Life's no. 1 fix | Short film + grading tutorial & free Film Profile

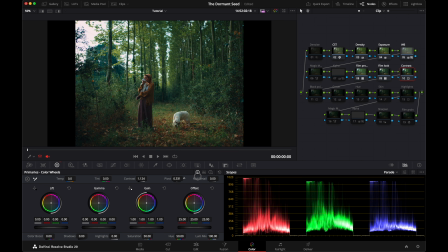4:09 I like my image to have a bit of crushed midtones, because in this way they gain even more density and resemble more closely the film look. Then I moved the black point, and I did this from the log wheels, because this way I just lower the toe of the image.
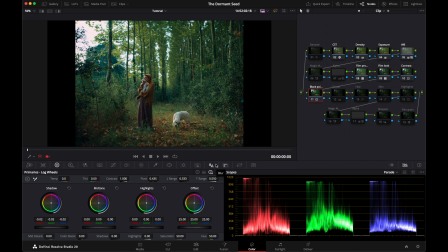4:26 It doesn't drag midtones and highlights down. Now it's time to introduce the magic mask.
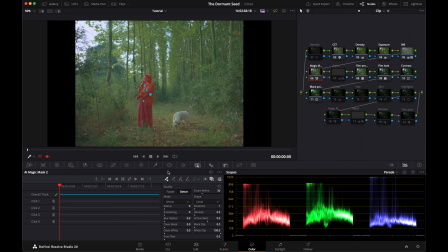4:33 Under AI Magic Mask, I added a few points and selected Better. Then I asked DaVinci to track the subject. It did a good job, but it tended to lose this part of the image.
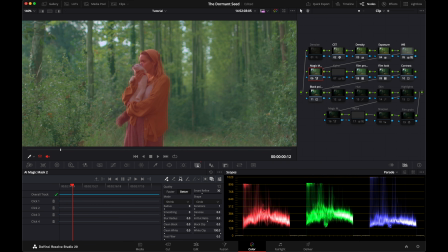4:46 So I did this frame by frame, by selecting the brush and inserting what was missing.
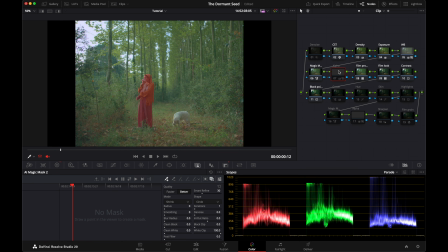4:52 I added an alpha channel as a corrective node to introduce changes without intervening directly on the Magic Mask node. And I linked those two channels.
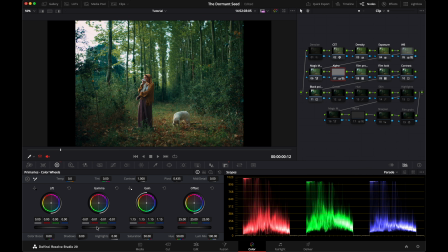5:04 I increased the gain and decreased the gamma to have it stand out more.
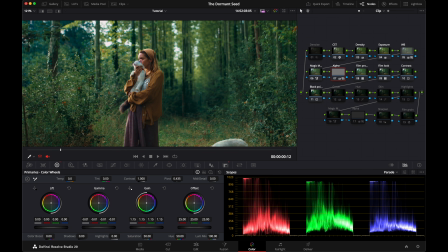5:11 Now, as you can see, we have some noise here. So, as a first node, I always put the noise. Under Special Noise Reduction, I unlinked Lumen Chroma. I put 8 as value, just to reduce color pollution, and it does a pretty good job.
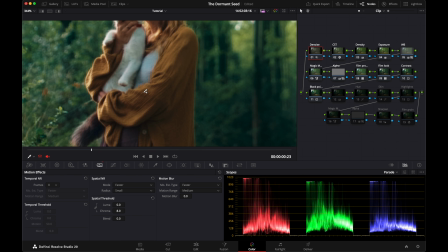5:29 The image now is cleaner.
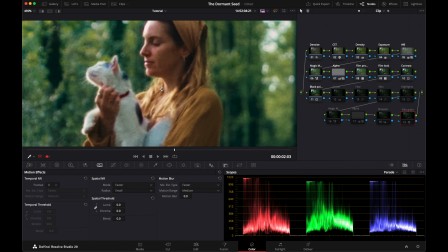5:33 After this, I added some film grain to give back texture to the image.
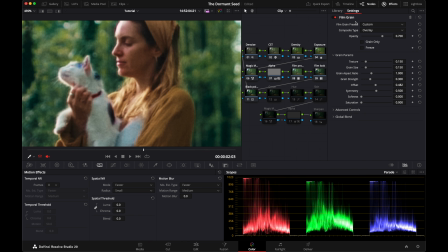5:39 You can find it here under the effects, film grain. These are my favorite values, but you can try out different settings to see what you like most.
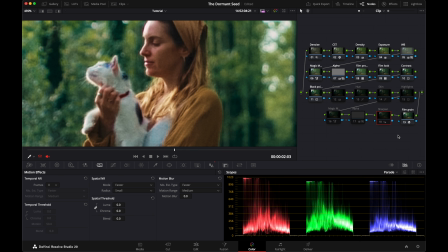5:48 Now some sharpening, just before the film grain. The kind of sharpening I like is one that only affects luminance.
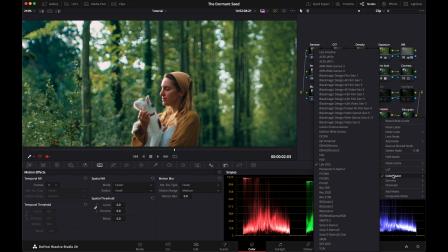5:59 So under color space you select Lab, CIE. Under channels you deselect the second and the third, leaving just the first active, so it will only touch the luminance, and under blur you decrease the radius by a couple of points.
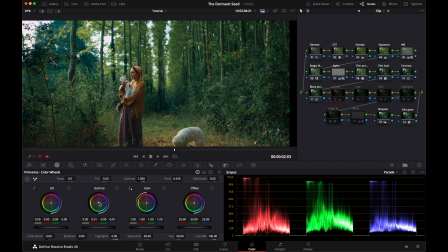6:17 Now final retouches. Under grade I simply move the color wheel in the gamma to diminish the slight bluish temperature that was introduced with the white balance. What instead I like to be a bit cooler is the greens, to better mimic the greens that I find in film stock.
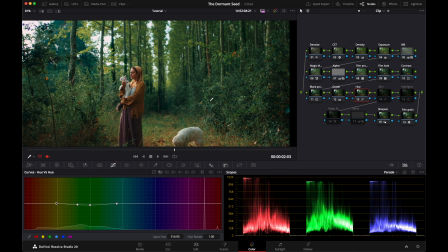6:37 So under hue versus hue, I just selected a few points in the green area and lowered the hue
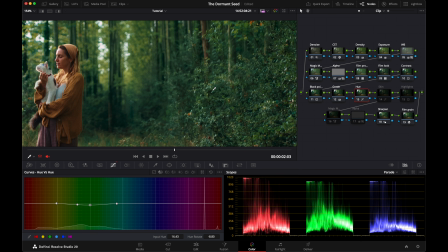6:45 by 9 points almost, so that the greens now have a cooler temperature and better contrast with the warmer greens that are inside the image.
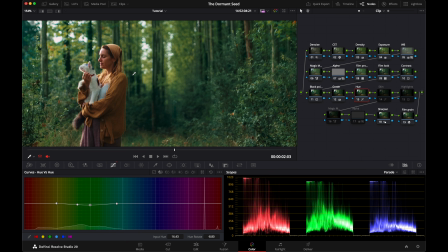6:54 There is a bit more color separation now. I also tried to correct the skin a bit.
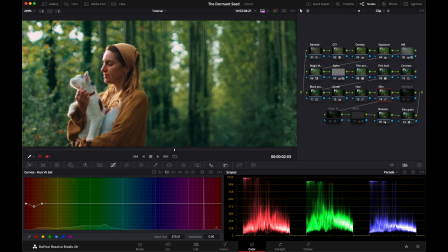6:59 I did this again from the curves, this time just decreasing the saturation a bit and increasing the luminance to have the skin stand out. You can do this more precisely from the color warper, but for now this will be enough.
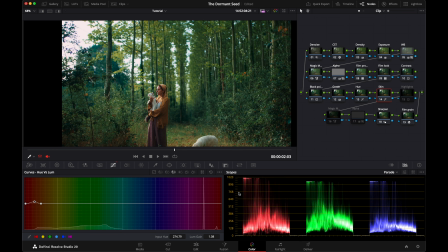7:15 My image is still a bit too contrasting for my eye, so I decreased the highlights from the log wheels by reducing this value by 0.33. As you can see, it's quite intense as a change, but I like my image to sit between 850 IRE and a bit above 0.
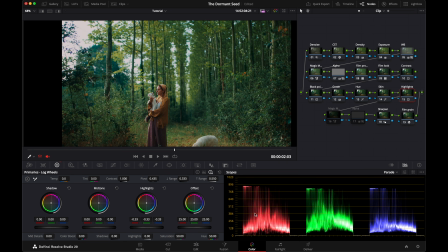7:35 Film look is compressed, it's dense. I could use the glow, but here the lens already glows the image enough. So it's time for the very last touches, and if you like me are a bit obsessive,
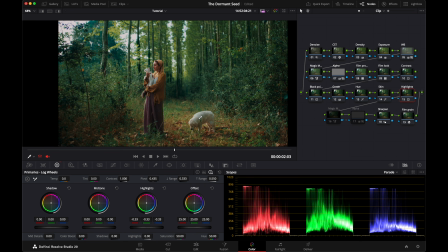7:49 this would be correcting the bluish tint that affects Boira, the dog. She gets the reflection of the environment, which is mostly green, on her white fur. So I created another magic mask, and this time I placed it after the LUTs, because I just want to affect saturation, not the exposure curves.
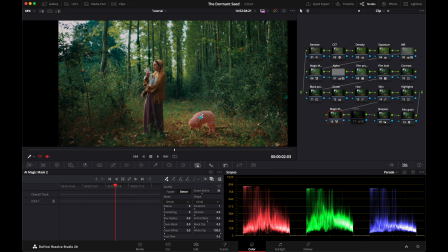8:07 I select better, add a few points, track it forward and backwards. Then again, I add an alpha channel.